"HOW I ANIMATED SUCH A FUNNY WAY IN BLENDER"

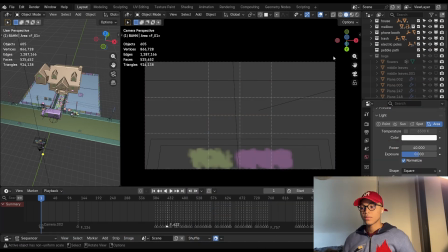This is gonna be really short because the animation is also really short. But like a lot of people on TikTok were like, "Can you animate such a funny way?"
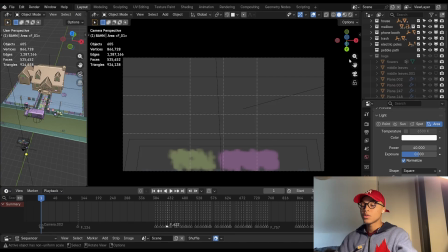And I was like, "Fine, I guess." Very short animation, but I think I really like it actually.
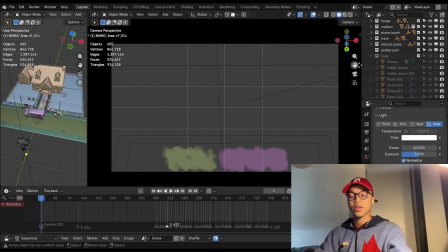Now that I think about it, I feel like I really like it, but it's very short because I didn't have many ideas.
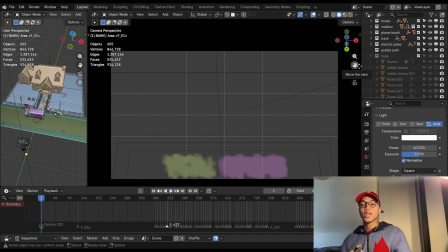I mean, I did have one idea for this part, then one idea for the part where she's singing. It's funny how you're drinking, funny I'm at home, funny everybody knows something that I don't, etc. But that's like a whole separate thing.
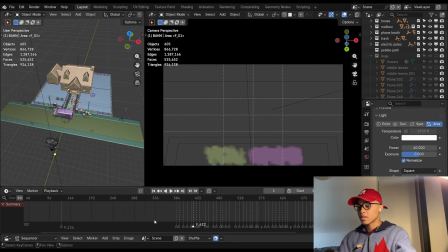Maybe I'll animate that at some point. But anyways, we start with the title, right?
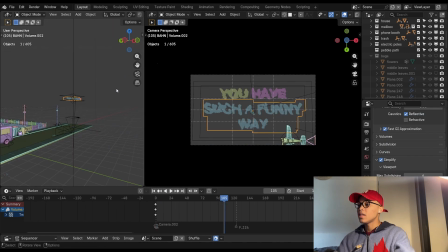And these are basically just clouds. These are just clouds. And the way I made this, these clouds are like right here close to the camera, but the plane is actually like over there,
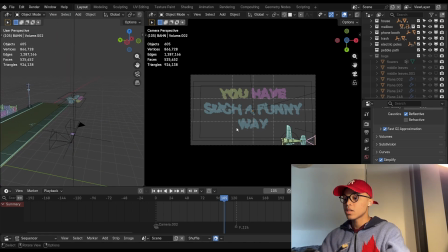all the way on top, because this has to be big and has to be seen by like people, right?
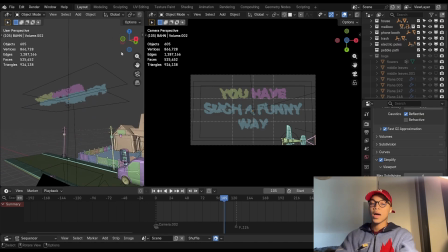So, but the way I made this is basically I just added a normal text, like a
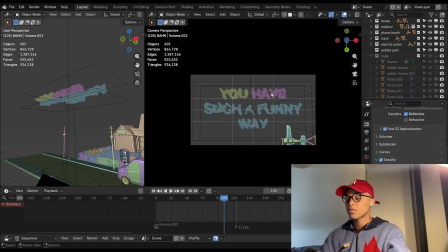text that was written like "you have such a funny way," and then I added a volume empty.
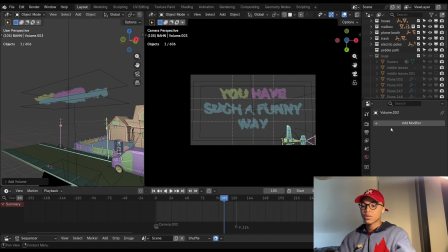It should be here, a volume empty, and then I added this modifier which is called the meshed volume, and the object was the text. So then this volume gets the shape of the text, and then you have to adjust the voxel amount.
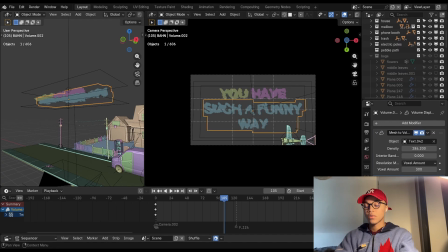The higher it is, the better quality it is. And then a little bit of a volume displace so that I can move it and make it look like the clouds are actually moving.
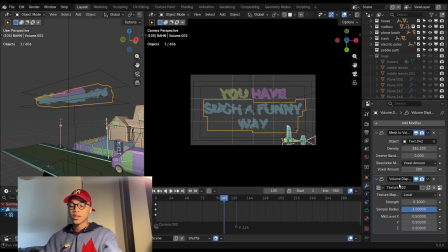And on the texture of the volume displace, there is a clouds texture,
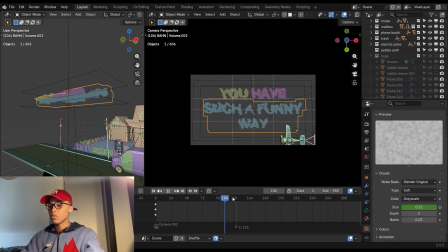and I just animated the size so that it would look like it's moving a little bit and like give it a bit of more something.
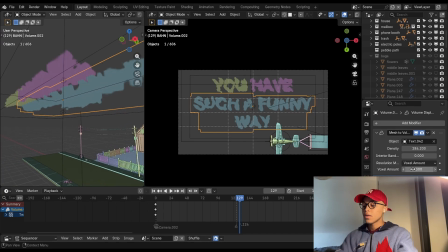I don't know. This one has a voxel amount of 300. If I were to put it at something like 50, it's gonna look like that.
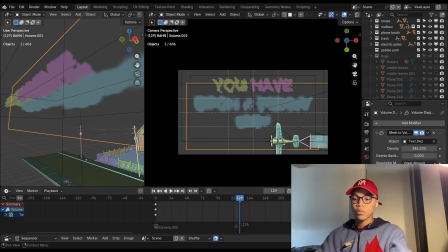It's like basically the higher the voxel amount, the more quality the clouds are gonna have.
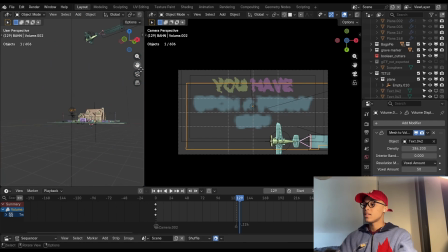So that's pretty much it for the title. And then the plane, I got it from CG Trader. This banner situation, I made it here.
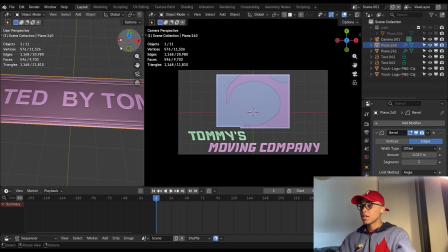I think it should be here. So basically I just not animated, I just modeled this banner and I rendered it as an image,
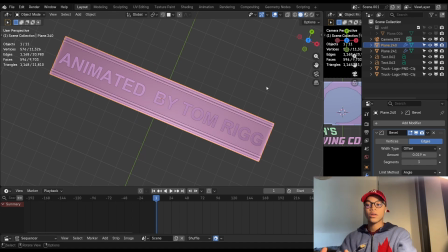and I put the image as an image texture like on the material of the plane that is right here.
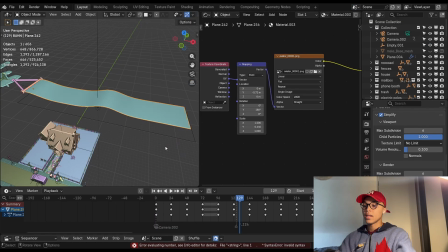So this plane is just like a regular plane with a bunch of subdivisions, and then the material is basically just that image of that banner on this thing.
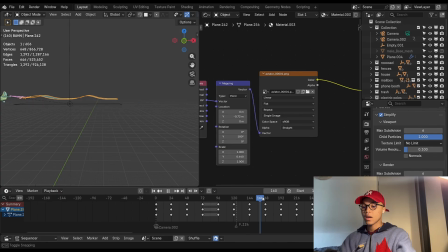And then for it to move like this, as if it's like being affected by the air, I just added this wave modifier, and I adjusted it a little bit so that it would look like it's,
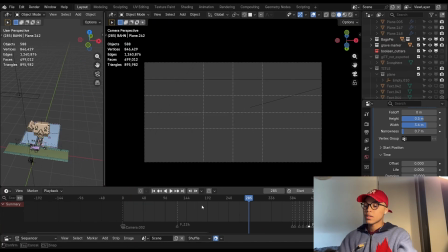flowing at the right speed. But that's really it for the title. After the title, the camera just pans downwards onto the house. This house, I got it from Sketchfab. I'm so sorry. I'm not about to model a whole house that's gonna be on frame for less than 70 frames. I think so. So I got it from Sketchfab, okay? Like, sue me if you want. But the rest of the road, I modeled it myself.
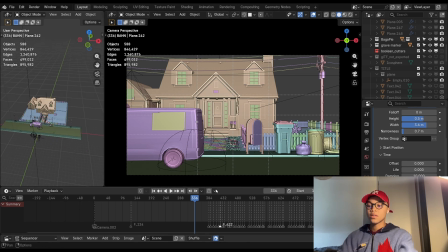So, okay? Sorry, I guess. And all these assets, these small assets, are also from Sketchfab, also the van.
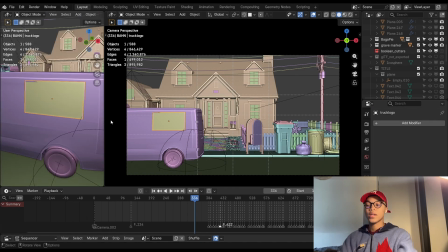The logo. This logo, it really is not seen on the final render. Genuinely, it's not seen.
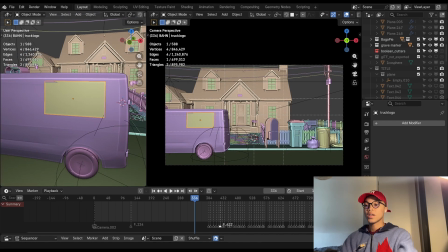I wish it was, but it's not. It just says Tommy's Moving Company. Why Moving Company? I don't know.
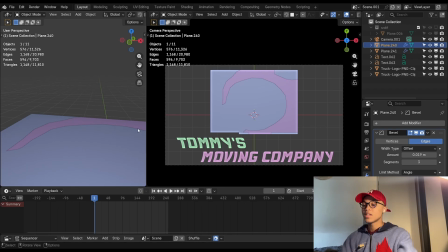Something said that I should just make something of like a moving company, and then I just made it, right?
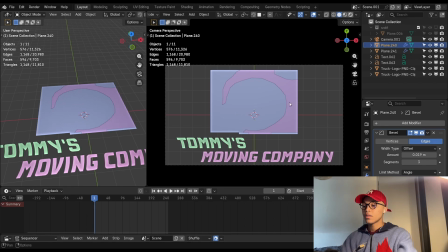But basically I got this part, like the truck part, from somewhere on Google.
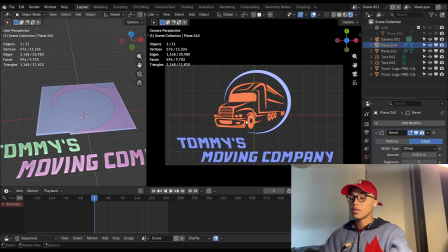And what is interesting is that actually on this truck, like without me editing anything,
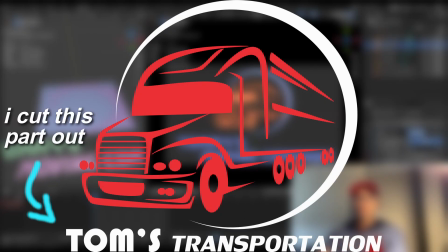it already said Tom's Company below it, but I didn't even see it because it was like white text. I only figured that out when I imported here, so like that was like a coincidence. I was like, well, that's weird how it says like Tom's Company, and I was like gonna write Tommy's Moving Company below, so I don't know.
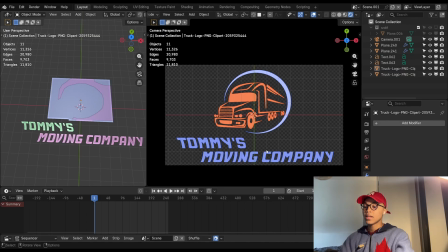But anyways, I wanted this thing to be blue like the text, but the thing is these two were together,
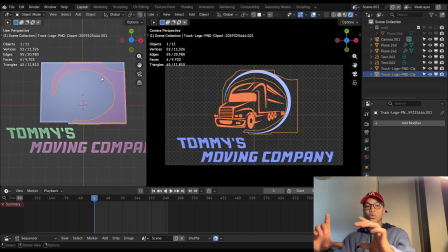so so this was one whole square, but I had to cut this part out basically.
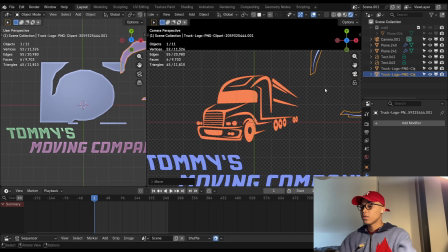So if I like drag this out, it's not part, right? I had to cut this part out because I wanted this to have the same material as this, basically.
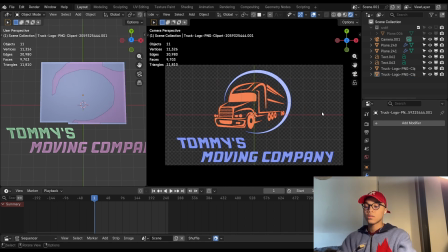And I just rendered this with an alpha channel, like set to transparent, so that I could import it back here on the main scene and paste it on the van if my laptop will cooperate.
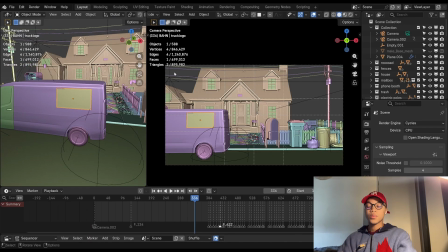And I just took that image, that rendered image, and I put it over here on the back of,
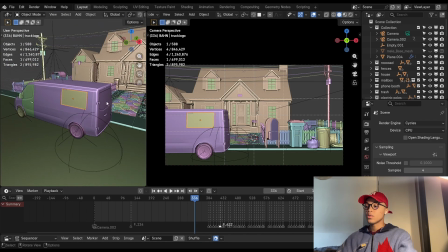on the side of this van, so that it would look like the logo was like pasted on the van and part of the actual texture.
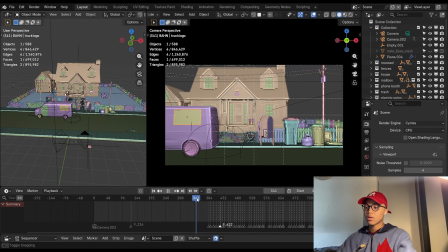But the thing is, the van moves very quickly, so I don't think it's seen at all, but like that's just something that I wanted to be there, I guess.
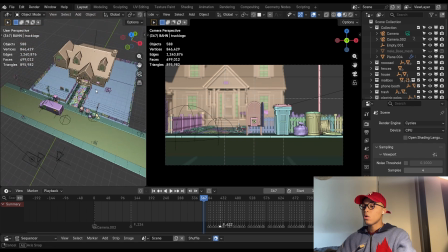For all of the vegetation, this is all Bagapie, all with the Bagapie add-on.
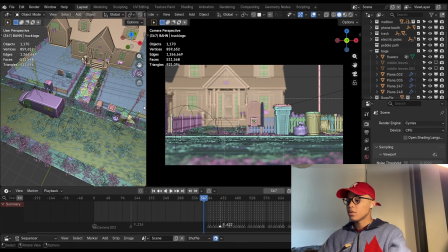And I've explained this before, but basically you just have to make yourself an asset browser, an asset library.